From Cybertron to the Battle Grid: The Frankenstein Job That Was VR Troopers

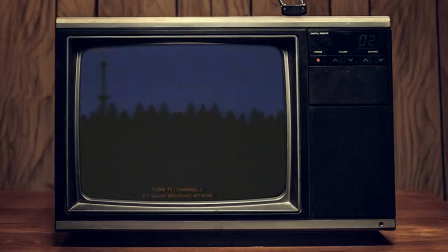8:19 Scheider footage would be a full decade, and it shows.
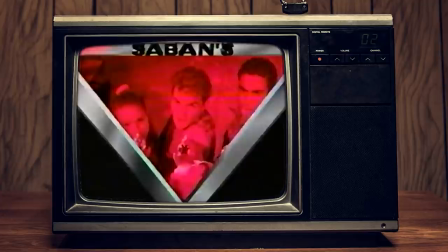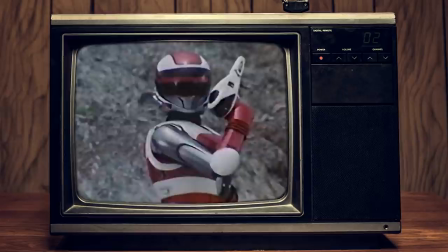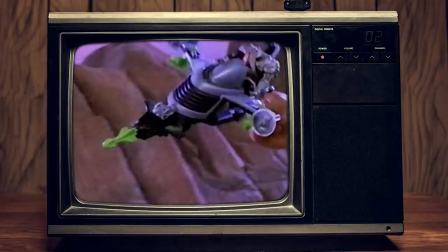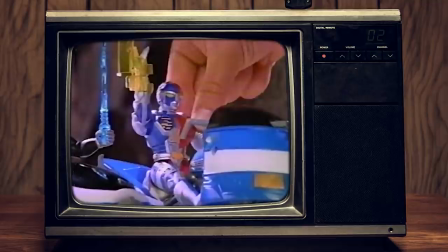8:40 Oh, brutal! But there's no match for the Troopers. Armored up, they soar in on the VR Turbo Cycle!
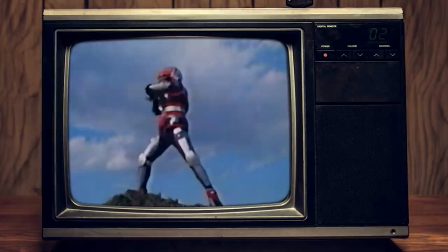8:48 Totally virtual! Team up with the Troopers! Savant's VR Troopers! Each sold separately.
VR Troopers episodes are cobbled together with lots of parts and pieces. The mission was to form one cohesive narrative about a team of heroes, using newly shot scenes with American actors and settings,
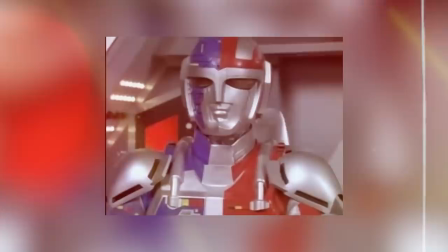9:07 supplemented with action scenes from three different shows about individual heroes that never cross over from show to show on the Japanese end.
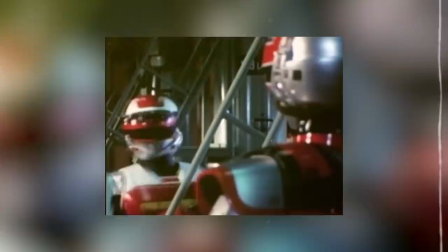9:15 Matalda provided Ryan's suit, Grimlord, and his throne room, as well as his named warriors, but Spielbahn had JB and Caitlyn's battle suits,
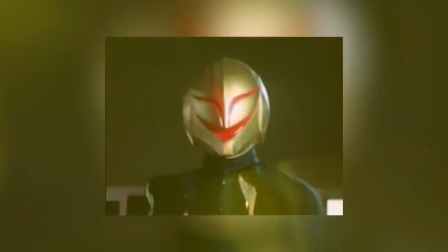9:22 as well as several other evil minions, the generic Skug troops, and anything involving the Skybase, Shark Cruisers, tanks, and fighter jets. It was a challenge, to say the least. See, there's a limited amount of footage for both shows involved in season one. And since Ryan's character never appears in any scenes with JB and Caitlyn's characters in the original footage, it limits storytelling right out of the gate.
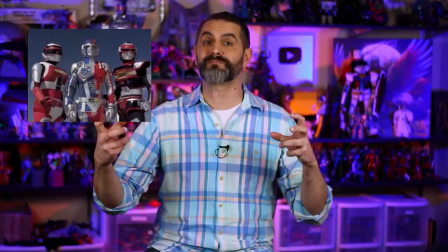9:43 Nearly every episode of VR Troopers is compelled to introduce a reason why the team must be split up so it makes sense that they aren't in the same geographic location.
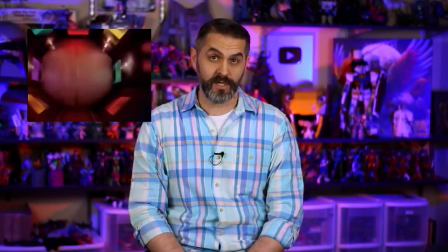9:52 And if they aren't split up, well then get ready for some fun! Time for me to put my State College Film Studies classes to work. I'm no Steven Spielbon, but I know a thing or two about continuity in filmmaking. The goal is to make editing invisible to the audience. You don't want each cut from shot to shot, from scene to scene to take the viewer out of the moment of the action. There are several ways that the locations of characters in a scene, their physical relationship to each other, the relationship to objects or key set pieces, and the overall clear understanding of the action in a scene can be clearly communicated to the viewer.
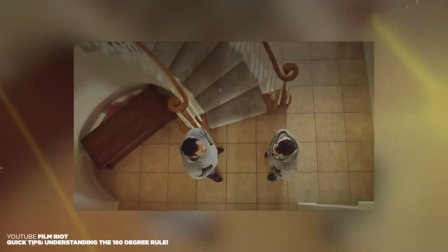10:25 The most common is the 180 degree rule.
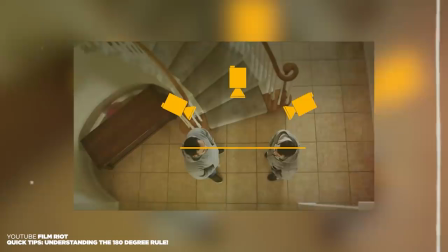10:28 If two characters are talking to each other, one is on the left of the frame, the other is on the right of the frame, and you never switch positions. As if the camera is physically incapable of moving to the opposite angle, it would be confusing to the viewer. Did they actually do a dance move and hastily switch places? Why? Is something else going on out of frame that can't be seen that caused them to switch places? These aren't questions you want your viewer thinking about when they should be in the story. But what do you do when you don't actually have any footage of the characters in the scene together? It's a problem that exists even today in big budget movies like Captain America Civil War. You either cut back and forth between shots that are close enough to be convincing, or you invent new material that will fit narratively even if it doesn't match visually.
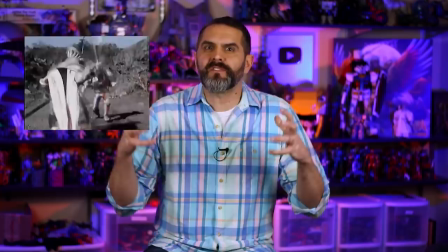11:11 VR Troopers does both, and it can get very confusing. The result is inconsistent or confusing environments,
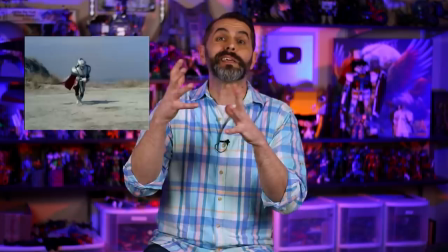11:17 a feeling of claustrophobia because the camera can't pull back to reorient the geography of the scene because there is no consistent geography. Because no one is actually together. The VR Troopers production used a few other tricks.
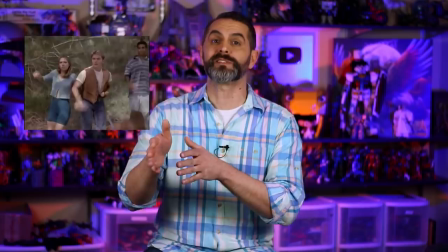11:30 One, they had access to the suits, so there were times where they put the American actors in the suits and show them against a green screen,
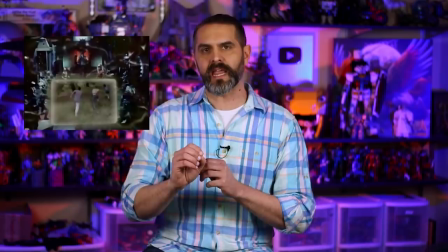11:36 then superimpose them over whatever footage they needed in the background. It's not a great solution for long shots, but works on shorter shots.
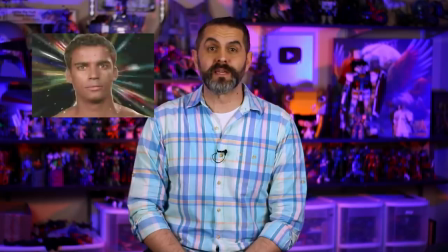11:43 Two, shoot as much as you can out of the battle suits. Three, they created a new location called the Battle Grid.
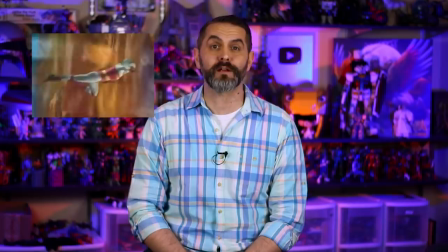11:49 When they wanted the entire team to be in a fight together, they wore their special Battle Grid suits and met the enemies in a virtual environment that was basically just a soundstage with flashing lights,
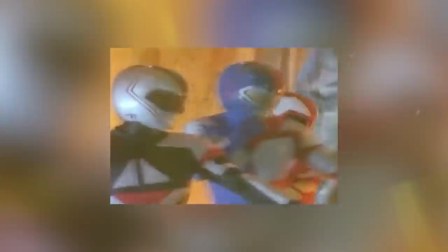11:58 curtains, a smoke machine, and fake rocks. The Battle Grid and the Battle Grid suits are a necessary plot contrivance, yes, but they are also either the most insulting,
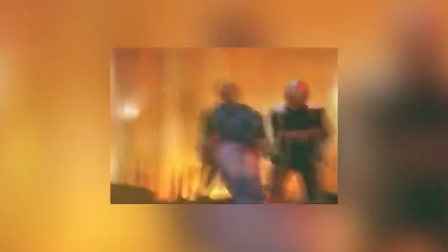12:06 desperate, cheap attempt to skirt around a problem that they created, or an absolute stroke of genius that pushes the show into the realm of genre self-critique,
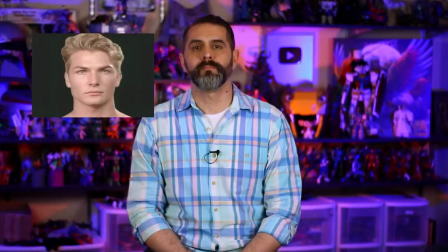12:15 a deconstruction of what it means to be tokusatsu in America and our ability to suspend disbelief when we want to.
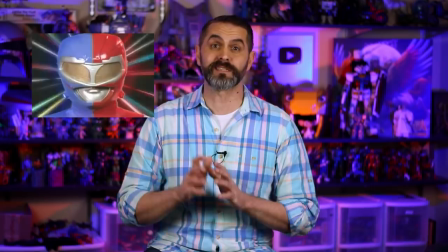12:21 Because I don't want to gloss over this.